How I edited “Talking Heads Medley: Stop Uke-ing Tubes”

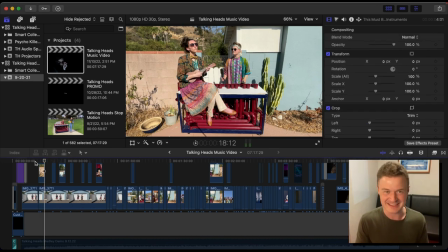oh costume wise Jessica just had a bunch of these awesome clothes and we just went to town and found some fun fun layers of things I've never
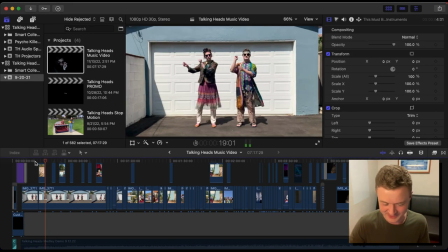worn something that was so fun and colorful like that I would say but it was pretty cool the dance we're doing is actually also source material I know from the American Utopia musical, I'm assuming they've done it prior to that, but David Byrne and his backup dancers slash singers,
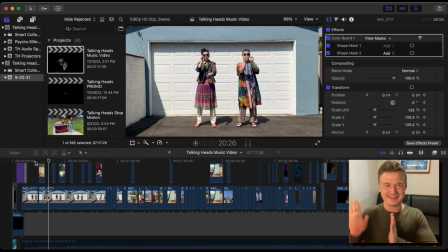they would do this little like routine in the show when they perform this live, as recently as now. Maybe you're a Talking Heads fan, you can correct me where they originally started this.
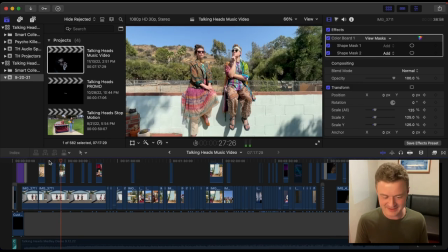But otherwise we just wanted to shoot around my house. This is like inside and outside my place in Sun Valley that I no longer live at, but cherished for a few years.
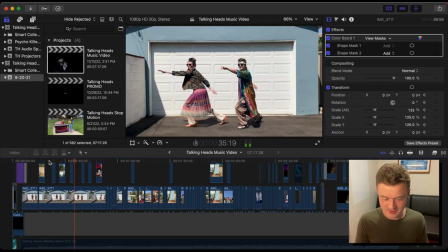Piano, yeah. Just being goofy, exploring, again, the process for editing this was going just like I had the whole baseline here.
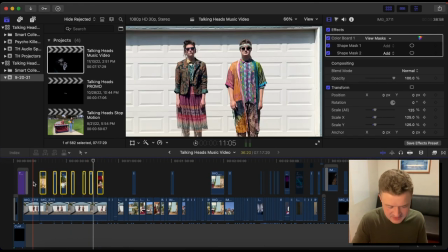You can kind of see like I had the video underneath it and then I just had a bunch of these various clips that I thought were interesting layered on top and then timed them to where I thought they could kind of interject.
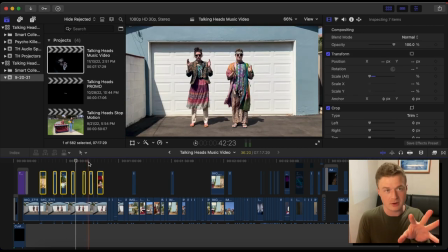Editing wise, I wanted to highlight like the cool parts of the dance, but keep your eye invested when we cut away to other stuff.
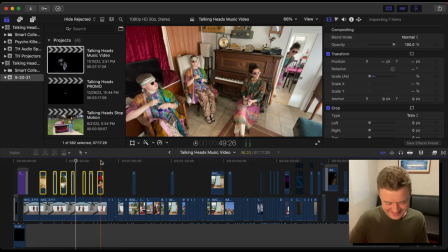Obviously got to do a clones thing. This is classic, classic Snubby J work here.
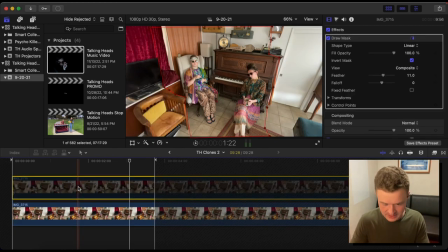All I did was take two different clips of us sitting in chairs and moving around and then rotoscoped it out so that you could see all of us at once.
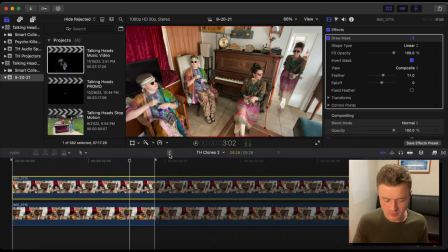We did a variety of things and again I just kind of placed them where I thought worked well and then we kind of cut that into the video at the appropriate times.
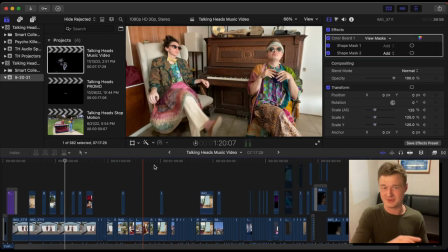If you're curious about more about clone effects I have a whole video that you can check out that's all about how to clone yourself um and i highly
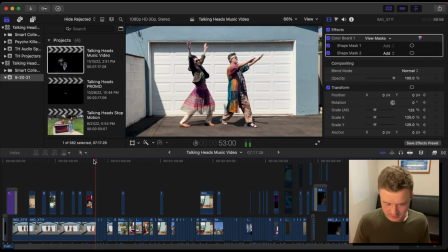recommend checking that out it's fun and entertaining too then we get into the song yeah just more fun clips we just have fun with this
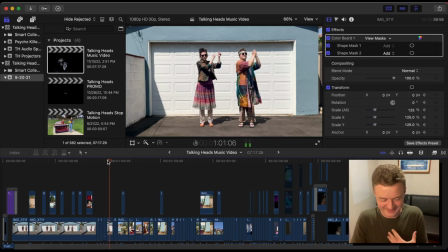let's that's where i appreciate you watching this even right now because like it was just such a joy to make swings
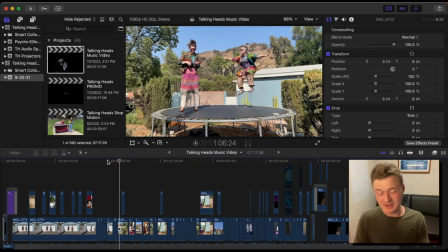so this clip the trampoline what we did was we sped up the audio two times the speed and then played it back so that Jessica was singing like ultra fast and then we shot that at the high I guess maybe I think it was 60 FPS maybe it was 120 I think it was 60 FPS I think the final video of this was yeah 30
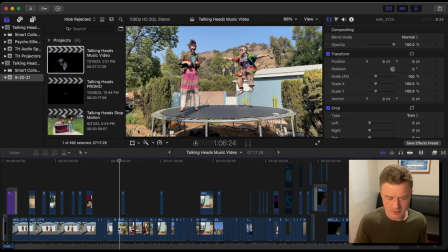30p so that meant that you know we could be jumping in slow motion but her mouth moved in the
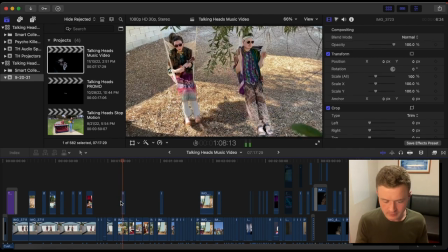normal time with the song now so we just did a couple takes of us just jumping on the trampoline and
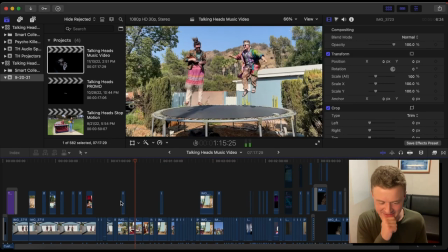trading off like who's holding uke who is singing along got goofy and try to make her fall off there's just being artsy fartsy dramatic otherwise here playing
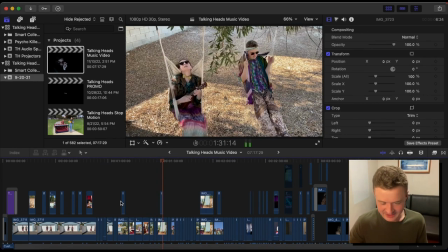with time for that and then what else yeah
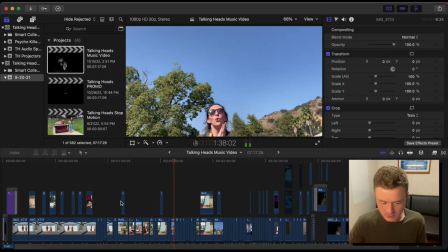clones more slow-mo got
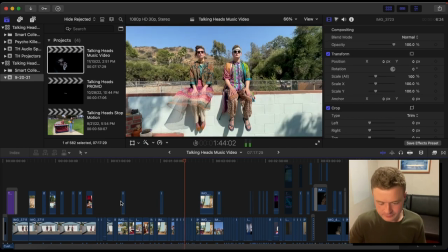the little synthesizer in the background yeah I
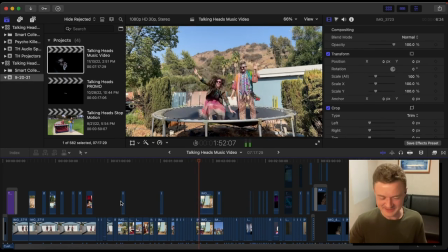haven't been to my house in a while this is yeah again living on a cruise ship it's fun to see this this life
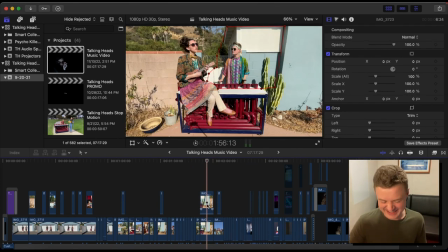again oh here's a prime example of some of the nitty-gritty stuff that I had to go back and fix this was a clip that I again assuming I was gonna be
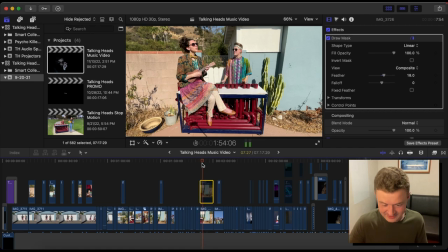singing along I originally literally am singing along here you can see my mouth moving and I realized I didn't want that and so I pulled from another clip and then I rotoscoped myself on top of myself so
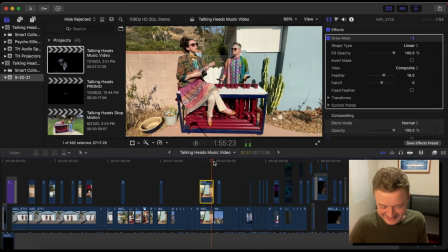that I wasn't singing little little details that I went the extra mile to do
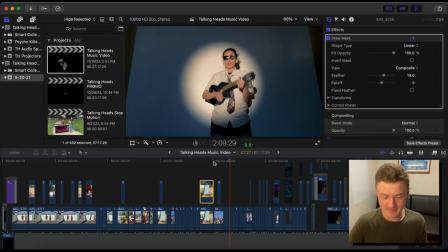yeah so next song burning down the house this was
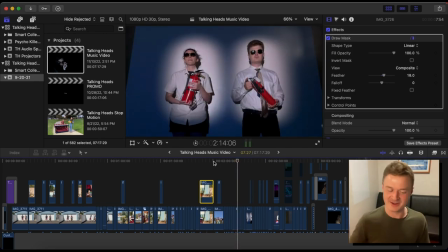fun because of the projections so I'll stop it right here again to show you this project basically uh around May of 2021 I bought a projector because I wanted to experiment with doing some fun visuals with my music.
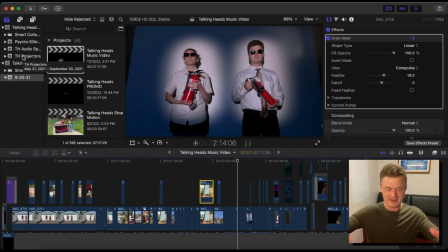I did a couple, if you follow me on TikTok, I did a couple TikTok lives where I just had some fractals in the background and yeah, maybe I even have it.
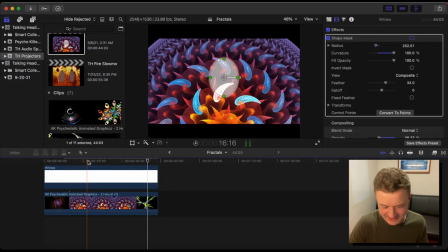Yeah, these like fractals just playing in the background just while I was playing live.
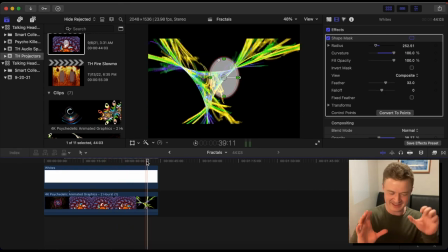Just experimenting. I just like the kind of, it's called, what is it? Synesthesia, where you see color or experience another sense with sound or otherwise.
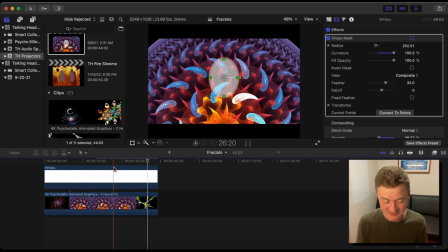I just thought it was the coolest thing to have that going on. I was also inspired by Pomplamoose.
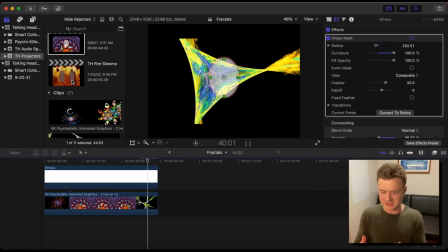They've done some videos in the past, like their video killed the radio star where they have a projector and then they're moving things all around and catching it just in time with the music and just experimenting with that.
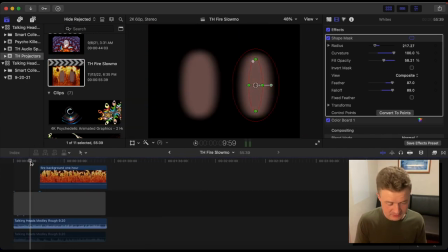So that's what we did. We actually got some random B-roll footage.
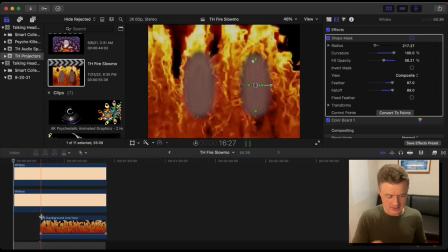I had some stuff on my computer, found some stuff online and then added these little spotlight silhouette things for us.
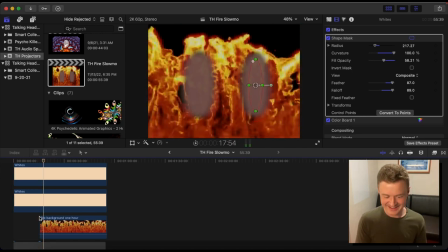And then, yeah. And then basically just had a jump in time where we wanted the music. So we sang along with the track and just had it on loop until we got like a take we liked so even that one I can pull back to the video and
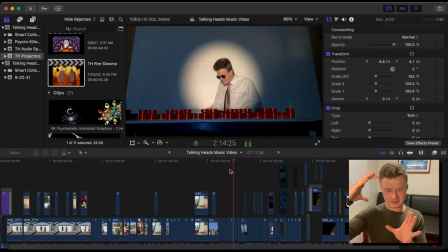show you so it's basically just made like little spotlights for us this opening scene because I just wanted to kind of
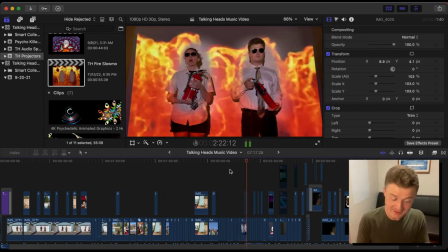build upon itself but it's the projector it's not actually lights hence the fire yeah we got a little more
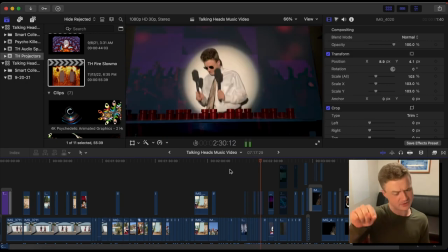party going on we got some of that other b-roll footage you can notice over Jessica's video I was actually like flicking on and off a light on the side
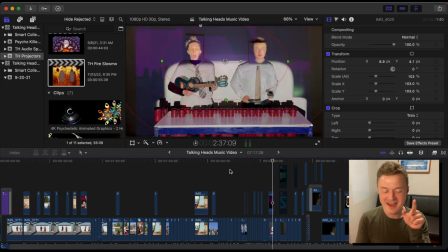just to keep help reinforce it I love this this little clip right here I I cherish so much this was me kind of you know much to the Pomplamoose thing but this is where we're like wearing black hoods and we have like a piece of paper taped to our heads so it's like
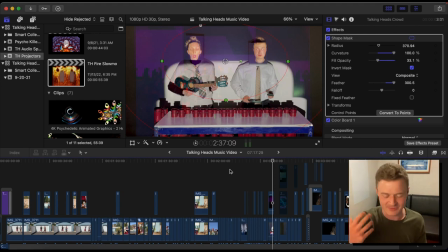we pre-recorded us lip-syncing along and then or just reacting and then had it lined up just so we could like get our faces not on our faces we experimented with just putting it over our actual raw faces and realize that was too freaky like seeing four eyes or just like our
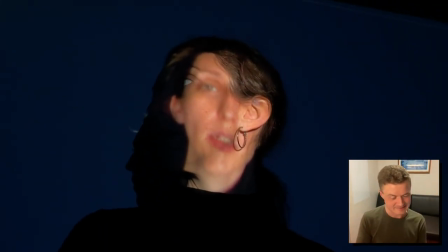eyes closed and the other eyes popping up I think we have a behind the scenes on on Jessica's Instagram but if not I'll
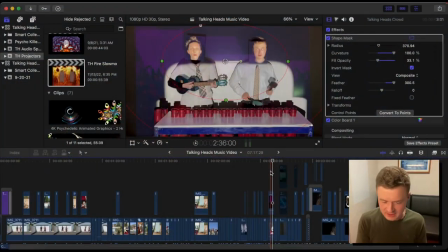maybe try to overlay something the the thing was still like I had to add in like these color masks just to help make sure those colors pop you can see the purple was actually kind of muted in the end and just it was a little unfocused so ended up adding a little mask to make it pop on
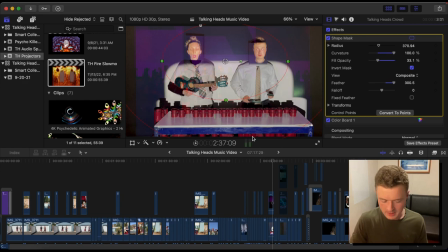our faces a little bit more and give it that extra color but it was just kind of a little passing little clip because it didn't actually look that great in the end. Still want to play around with it more.
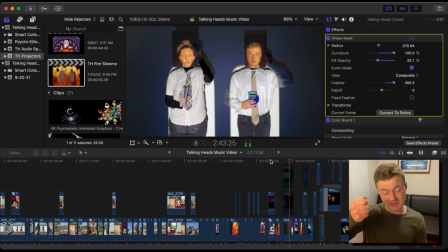More projections we use the manila folders in this case.
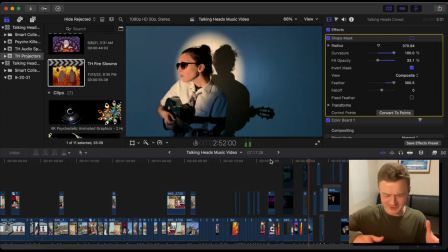Fire extinguishers. She really wanted to play with a stapler so I was like yes Jessica let's play with a stapler.
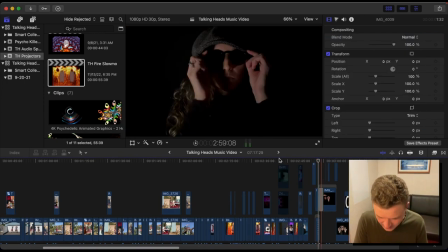But yeah here's another case too just oh yeah we even I can go back I had this clip that was just bare that
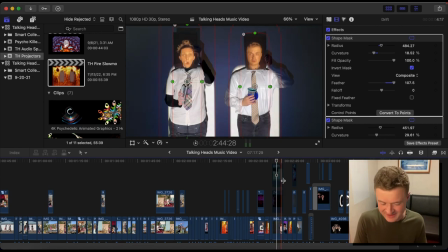I was maybe like oh maybe we should have a little projections over it so I kind of faked it for a moment in the editing process of adding these other
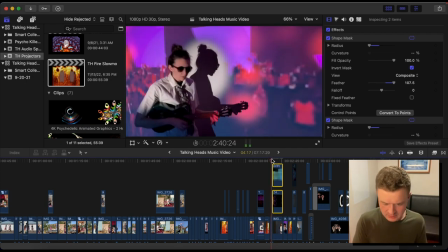trippy fractal things I'll let you see it sorry